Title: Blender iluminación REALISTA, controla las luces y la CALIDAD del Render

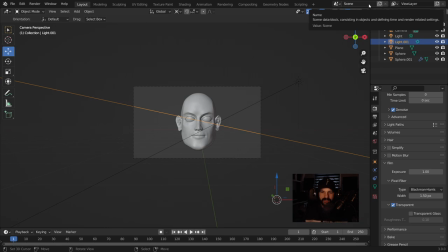1228s
Y para entenderlo y cómo se pueden iluminar un poquito por encima, ya te digo, si quieres que haga una iluminación para personajes, ponmelo en los comentarios también. Porque claro, cada una de ellas se lleva muchísimo tiempo. Y bueno, no sé si es lo que ustedes quieren en realidad, ¿no?
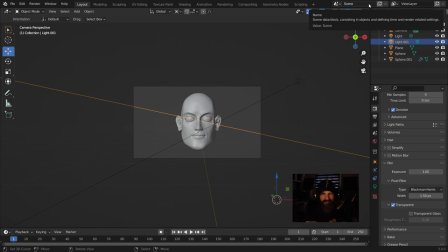1243s
Entonces, en principio, para darte un par de tips para ver distintas formas. Los personajes lo que tienen es que tienen muchas formas. Entonces, de alguna manera parece que son más complejos a la hora de iluminar.
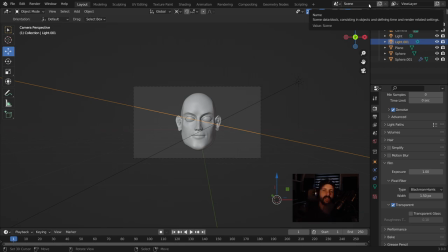1257s
Una esfera es mucho más fácil, pero se complica cuando nuestro personaje tiene muchísimas formas. Cada personaje en realidad se ilumina de una manera diferente, pero un efecto que está muy bien y muy guay, que se utiliza muchísimo para la iluminación de personajes, sobre todo para la base, después ya le vas aumentando esa iluminación.
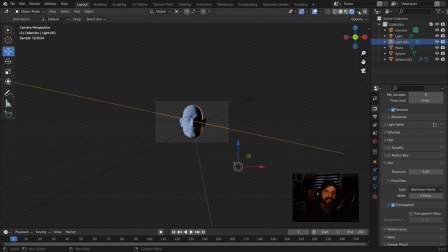1278s
Fíjate lo que te digo, que lo puedes utilizar en tus personajes. En este caso, yo lo que he hecho es, aquí atrás he puesto una luz de sol,
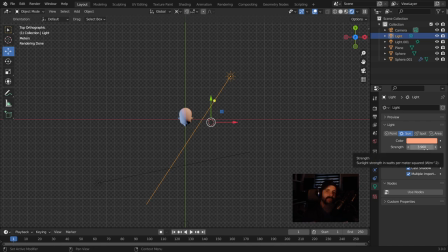1286s
con una potencia de, por ejemplo, de 3960 o 4000, puedes poner incluso 4, vamos a poner 4 para dejarlo redondeado. Y en este caso vamos a ponerle 7. Entonces, lógicamente esta va a ser la luz principal que viene por aquí.
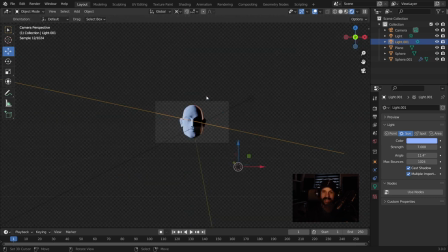1302s
Y después esta va a ser la luz ambiente y me da este toque. Esto está súper interesante. Podemos poner una tercera luz para que nos dé esta sombra que nos está generando aquí. No funcione, pero como hemos aprendido antes y les he enseñado antes,
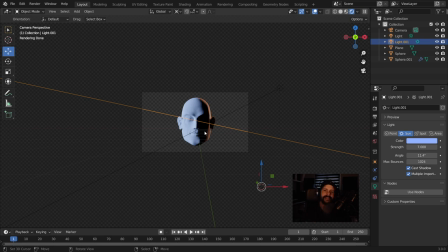1319s
tenemos una carta importante y es el HDRI. El HDRI es para el cuerpo, por lo que me va a rellenar esta sombra que se me está generando aquí. Pero para que entiendas cómo funciona ese contraste, de atrás le ponemos un color rojizo para dar un poco dramático a la parte de trasera,
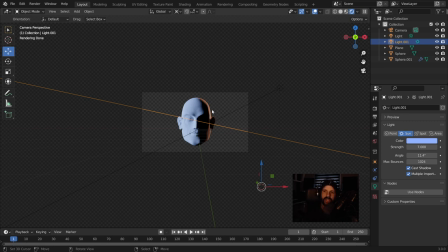1337s
y en la parte principal donde está dando en la cara le ponemos un tono azulado para que se vea muchísimo más la luz principal, ¿vale? Y entonces hacemos un contraste de cinemática. Esto suele ser un contraste de cinemática. Podemos incluso, la luz de atrás se suele utilizar, es que le pongamos un poquito más roja, ¿vale?
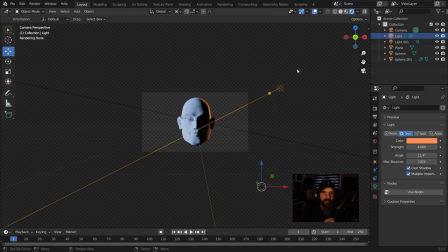1357s
Para dar ese efecto. Fíjate que ya un poco da ese efecto dramático, pero mira cómo cambia cuando que vean que funciona.
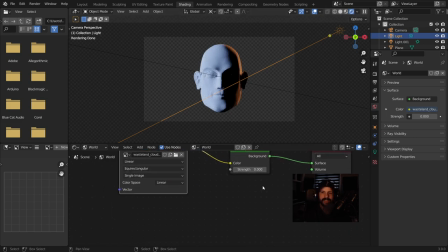1364s
Cuando entendemos para qué es cada cosa, fíjate que si yo empiezo a subir la luz de un HDRI,
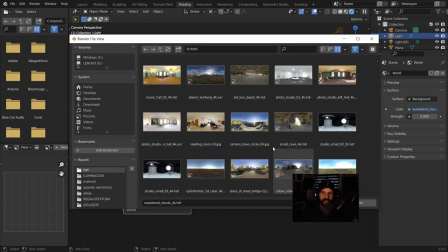1370s
en este caso este HDRI es con mucha potencia, le puse un HDRI con mucha luz,
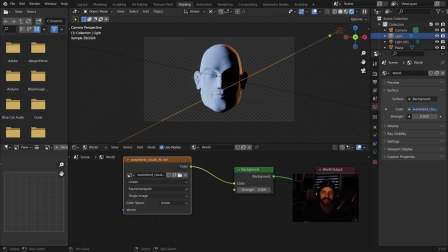1374s
con mucho cielo, saben que dependiendo del HDRI da unos tonos en nuestro objeto, ¿no? Le voy a dar para la potencia y fíjate que ya me cambia un montón, puedo darle o más presencia a esta luz de...
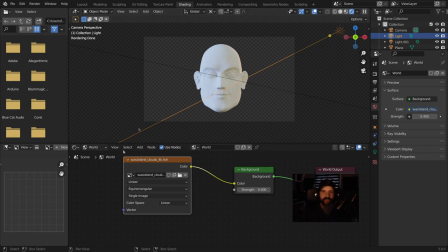1392s
a esta luz que tenemos, y fíjate que ya me está cambiando el personaje. Tenemos una luz principal en azul, tipo cinemática para personajes. Tenemos una luz de fondo con unos reflejos para poder hacer la parte trasera. Y tenemos una luz de HDRI que me ilumina todo.
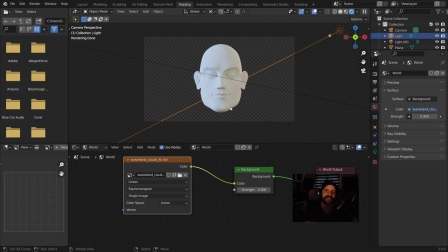1408s
Y no tengo que estar iluminando la parte de aquí, la parte de acá, porque si lo tuviésemos que hacer separados, tenemos que poner una luz aquí encima para iluminar esta parte de aquí de la cara. Y otra luz de aquí, por la parte trasera aquí, por la parte de esta de aquí, para que ilumine la parte de aquí abajo que no llega a alcanzar la luz de arriba, ¿no?
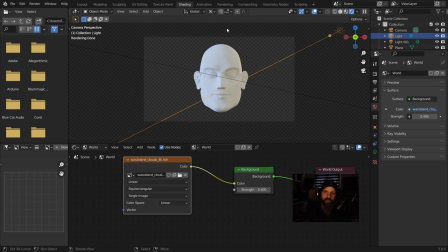1424s
Entonces, es como rellenar, ¿no? La luz se utiliza para rellenar. ¿Qué es lo interesante de todo esto?
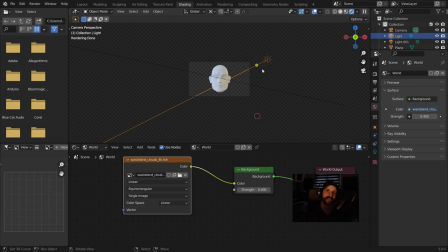1430s
Que yo podría hacer similitudes de sombra, es decir, en este caso ni sombra. Las sombras son importantes para colocar nuestros objetos como nosotros queremos.
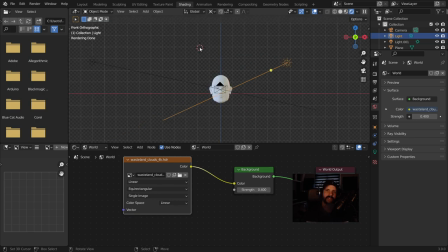1440s
Por ejemplo, vamos a generar una sombra. Yo la sombra la suelo generar con, depende, planos, con mayúsculas A, plano, pista. Y al plano, importante, le tenemos que dar un material negro y le tenemos que
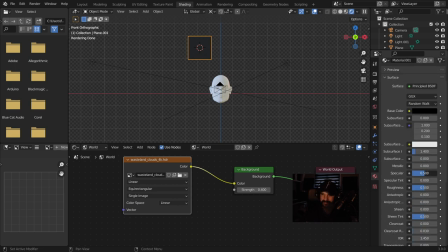1461s
dar la propiedad de especular a cero para que no dé brillos. Entonces, fíjate cómo esto va a intervenir en nuestra iluminación. Voy a coger y voy a poner esto aquí, ¿qué? Voy a hacerlo más grande para que...